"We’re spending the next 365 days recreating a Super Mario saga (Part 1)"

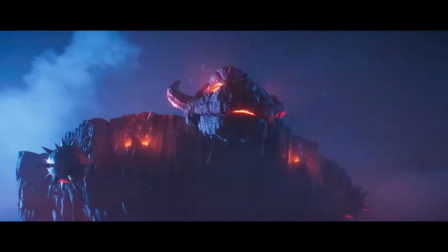251s
So for even more details, I wanted to recreate this scene from the Super Mario movie.
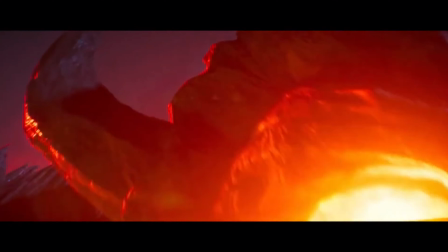256s
This is Bowser's flying fortress rock thing.
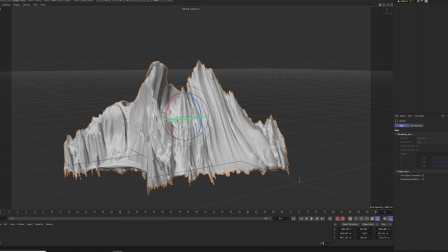262s
Let's just call it Bowser's flying rock. So what I did was I took this mesh of a mountain, I flipped it.
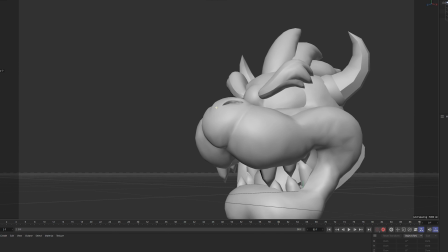269s
After that I need a castle, I need a Bowser head, I need an emission texture that looks like lava.
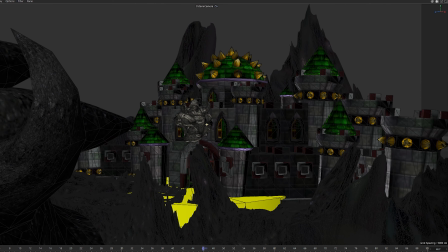275s
After that some detailing for the sides, and putting everything together we got our flying rock.
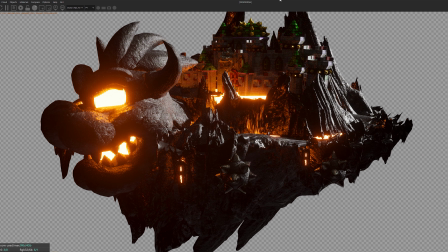282s
And of course for the photorealistic look I used Octane Render.
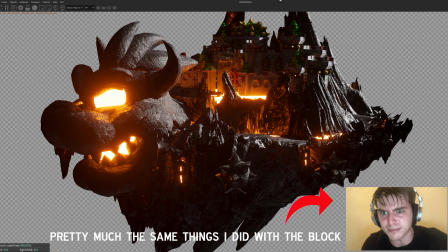285s
The texturing, just a simple texture I made in Octane Render by bashing some textures together to get that photorealistic rock texture.
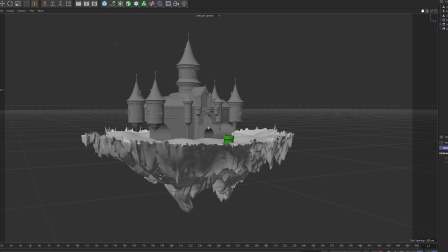292s
I did the same for Peach's Castle, nothing special going on here. With this, our scene is almost done.
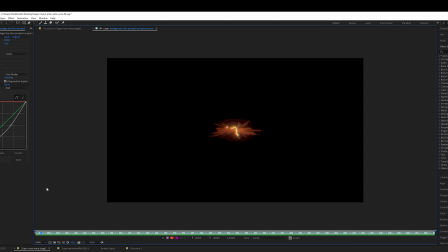300s
So I went to After Effects and I want to make Bowser's flying rock come in like he's from like another world or something. So I got this energy portal effect, I flipped it,
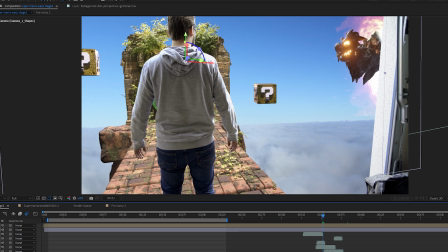311s
I masked in Bowser's castle to make them blend together, and the results are quite amazing.
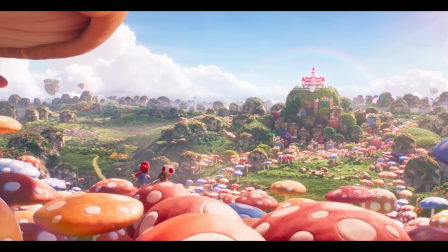321s
But because the rest of the shot looks way too happy and way too Mushroom Kingdom-like, we have to add in some dark clouds.
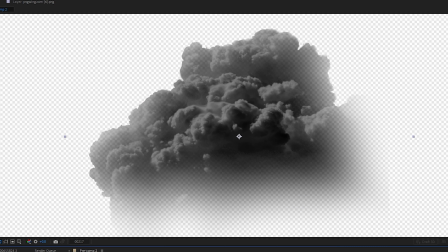327s
So I took this cloud PNG, I made it dark. After that I got these animated storm clouds, I laid them on top.
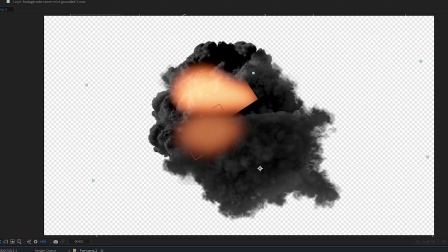334s
After that I wanted to make them pop even more. I used 2 orange solids. To hide them, I used more clouds, and after that it was done.
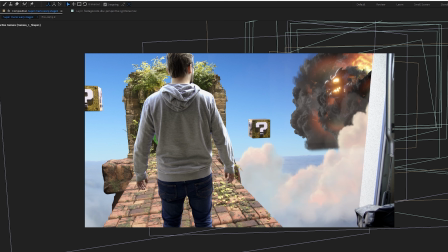343s
After that I composited everything into their scene, used some other clouds to blend everything nicely together, and after this it was almost done.
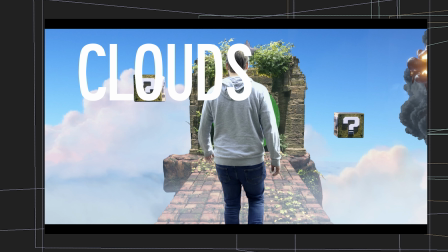352s
For the rest of the scene I just add in more clouds, a lot of more, animate the clouds.
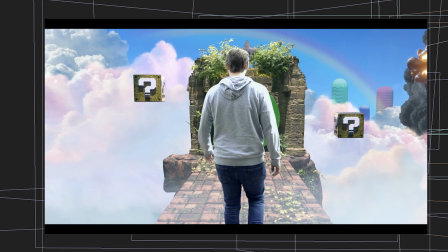359s
I add in rainbows, I changed the background to a little bit more realistic looking photo,
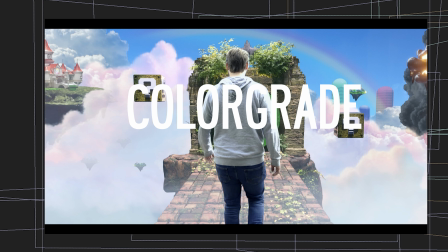364s
I color graded everything, put in the cinematic bars.
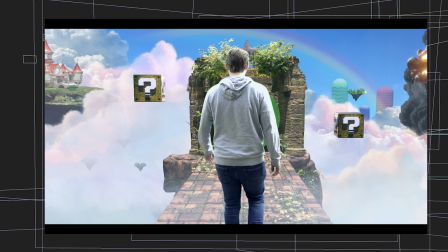368s
And to finish everything off, I used this amazing score that is originally the Super Mario theme that is recreated by this amazing YouTuber.
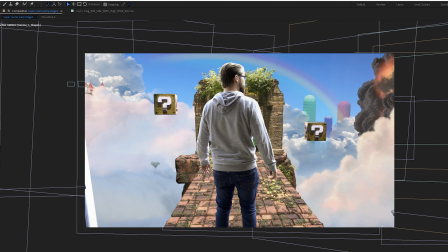376s
Thank you so much for letting us use this. And with that, our first scene is done.
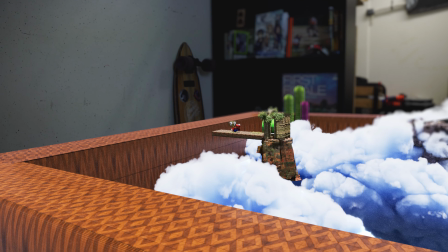382s
This is the entrance scene to the Mushroom Kingdom.
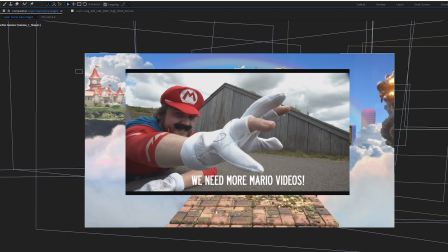384s
There's gonna be a lot more Mario coming in the future, so I hope you guys enjoy this one, and I'll see you guys in the next one.